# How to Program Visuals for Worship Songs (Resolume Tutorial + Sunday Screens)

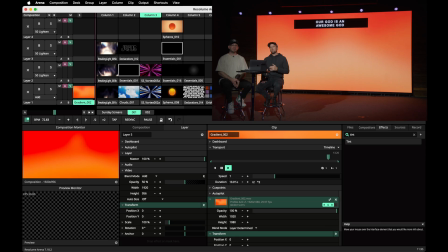0s
In this video, we're going to walk you through how to utilize a tool like Resolume to curate visuals for a worship song.
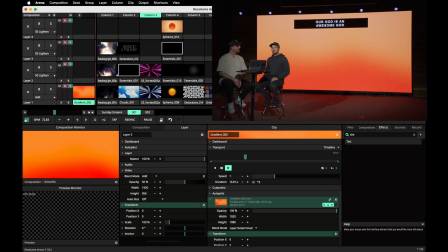7s
I'm joined by Ezra Cohen from Sunday Screens, and this guy has designed visuals for a lot of the major worship artists out there and the tours that they do.
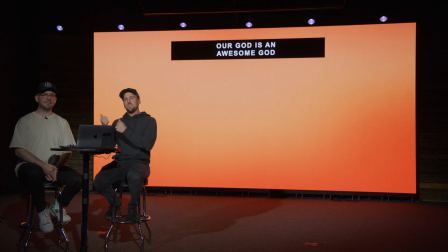16s
So whenever you see the incredible graphics on the big LED walls, this is the guy behind a lot of what you've probably already seen in the past.
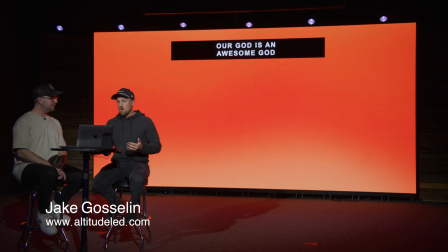25s
And I wanted to have him walk us through what this could be like for us in a smaller to
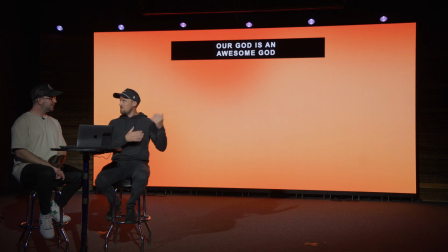32s
mid-sized local church context, working with an altitude LED wall. Like, what's your philosophy? How do you approach this? And then the practicality of building out a song in Resolume.
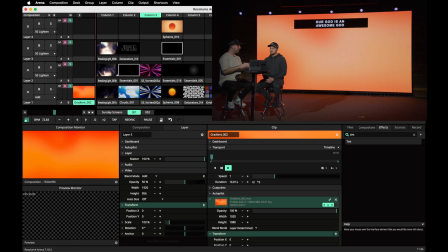41s
One of my favorite things about using Resolume, like we covered in the last video,
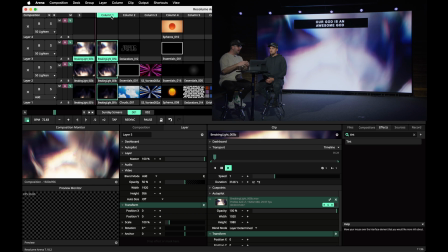45s
is the ability to kind of use layers and kind of build the dynamic over time in a worship song.
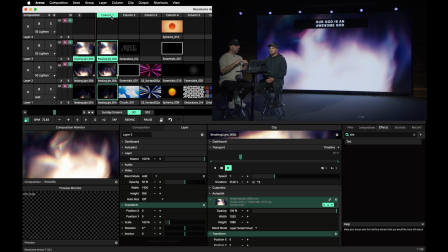52s
This is such a powerful tool that kind of gives us the complete control where, you know, in the past we might have just had sort of one look that we have to stick with for the whole song,
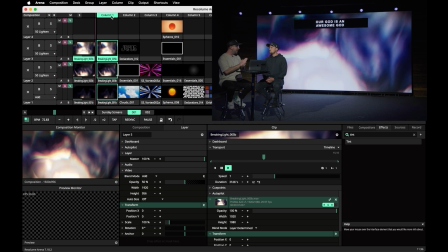60s
or we have to have this big sort of like drastic cut, you know, to the next element that we want to bring on screen.
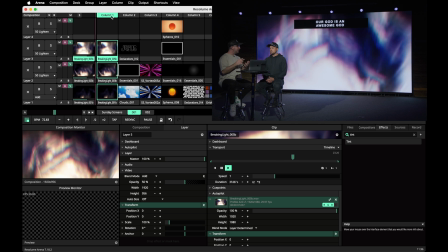66s
And all those things can be really distracting.
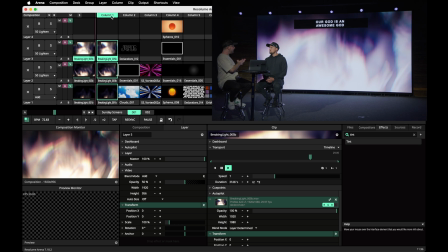68s
You know, even if someone has their eyes closed, every change that you make on a screen this beautiful and big is going to, you know, affect that moment.
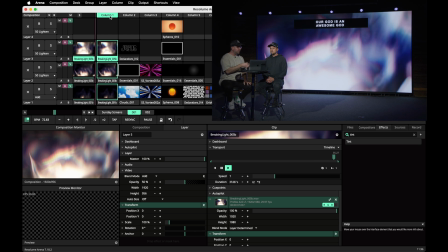76s
And so we want to, you know, use these tools at our disposal to really be able to steward these worship moments better.
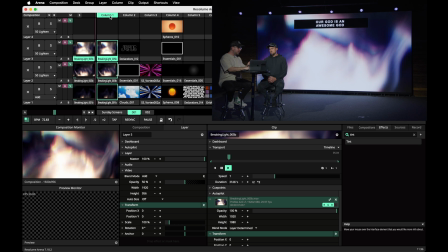82s
And so, for example, we've got this first column that's set up, and you can see we've got 3 layers.
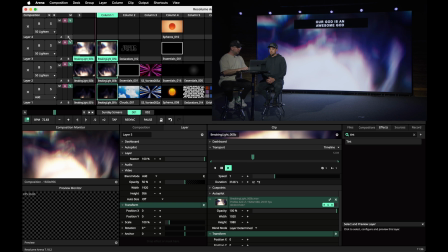88s
I've got my MIDI controller, and I would, you know, sort of walk you through how I would sort of introduce these elements within a worship song.
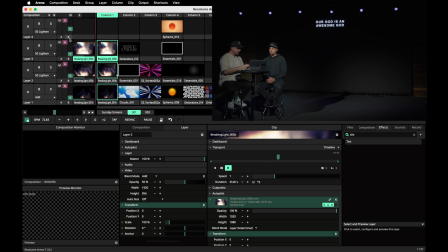96s
So let's just start from scratch, and we'll turn off all these layers. And let's just say, you know, a pad is kind of creeping in, right?
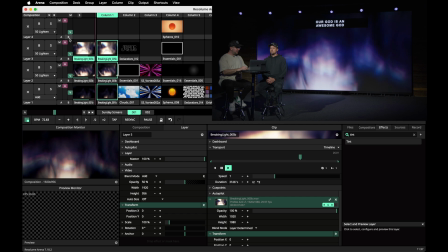103s
And this is a nice little worship moment. We get to bring in this first visual. Now, the way that we've built, you know, visuals within Sunday Screens is a lot of them are very
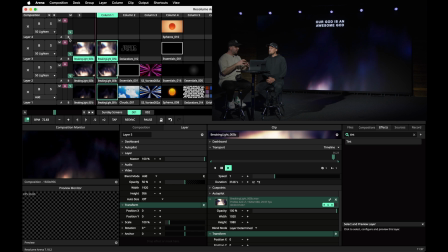113s
modular, which allows you to kind of like grow that dynamic as the song progresses.
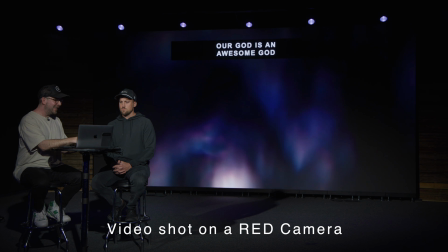118s
So this is Breaking Light 01, right? This is sort of the base layer of this look.
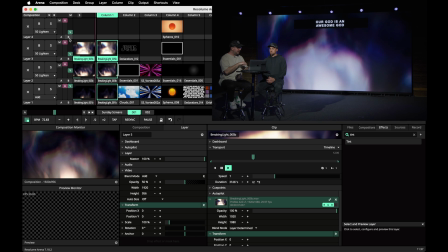124s
We're then going to fade in Breaking Light 03. Right? So you can see, imagine a chorus comes in and we get a little bit sort of more dynamic in the music. Now that sort of third, you know, dynamic layer, and we got 1, 2, 3, 4, and 5.
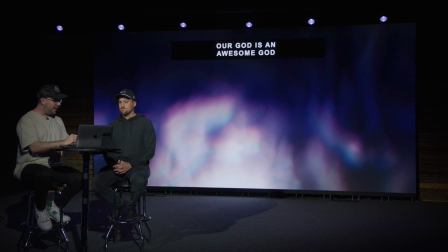137s
I'm just going 1, 3, and 5 here. That's really going to bring a lot to the moment without distracting.
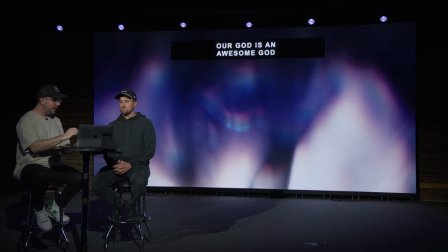142s
It doesn't feel like a hard cut. It's a nice fade. And then let's say we get even bigger with a bridge.
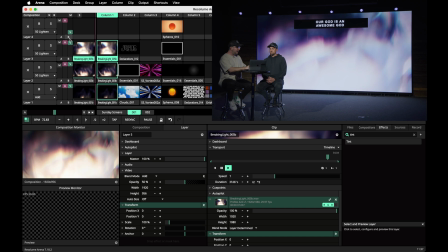147s
You know, we can fade in this Breaking Light 05. And these things are built to work together.
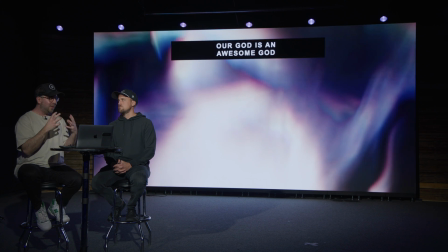153s
You know, they're built by the same designer with a very sort of, you know, perfectly, you know, curating for a worship environment.
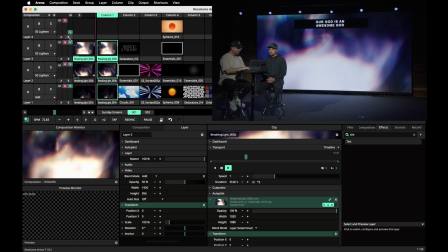160s
And then let's just say we kind of bring it back down all the way to number 1, right? So that's just one example.
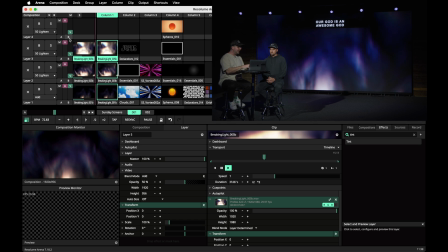165s
And these, you know, that's sort of based on dynamic. Let's kind of move on to our next column here.
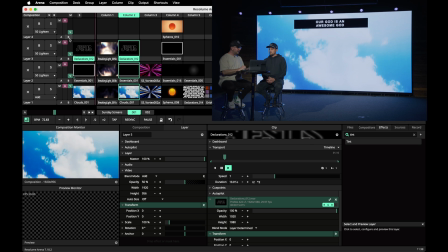171s
And I'm going to show you what it could look like to do something with, you know,
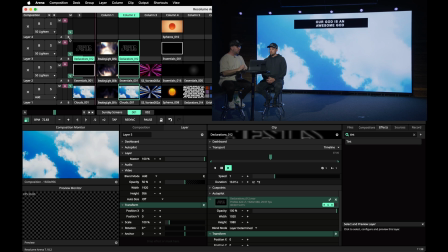175s
introducing elements from different packs, but being creative with that in the same way. So here we have like this simple clouds loop.
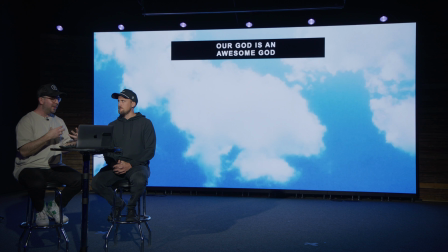182s
It's sort of nature, you know, this could be great for a fast song, a medium song, sort of anything in that range.
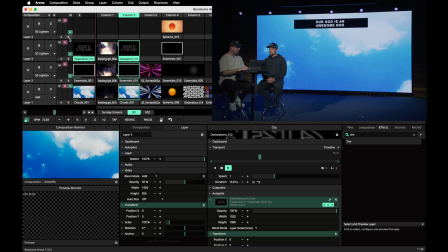189s
But again, we want to just introduce something a little bit different, you know, let's say in the chorus or the bridge.
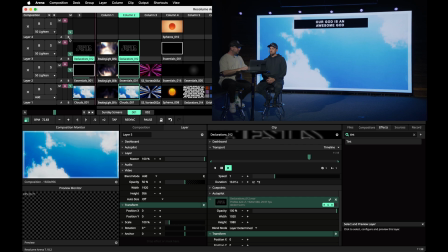195s
I'm going to fade in this little border look, and it just brings an extra little bit of white, right?
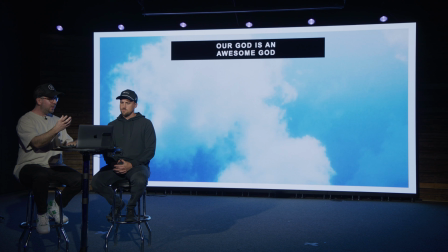201s
And that white, it just kind of adds a little pop, kind of brings your eye to the screen again, but in a way that's not super overwhelming or distracting.
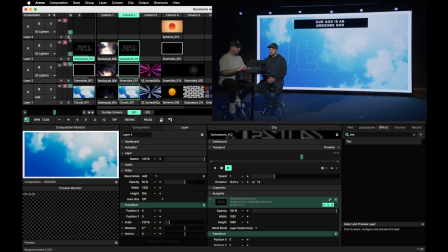209s
And then let's just say, you know, we're moving on, and it's a song that's, you know, singing the name of Jesus. Well, now we have this element of this word,
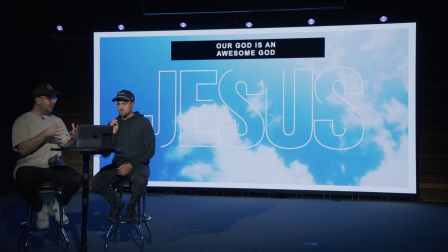218s
this Jesus sort of this outline that's really beautiful and really sits nicely in the design that we've built here.
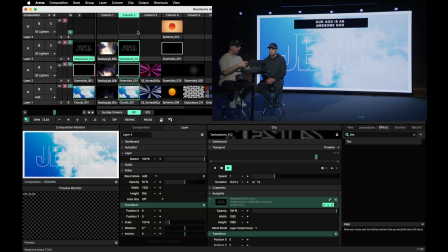226s
And so this is pulling from 3 different collections in Sunday Screens, but again, they're really built to be ingredients, especially the Declarations and the Essentials collections. Those are really built as tools for you to be able to use in Resolume to start changing the dynamic without being distracting.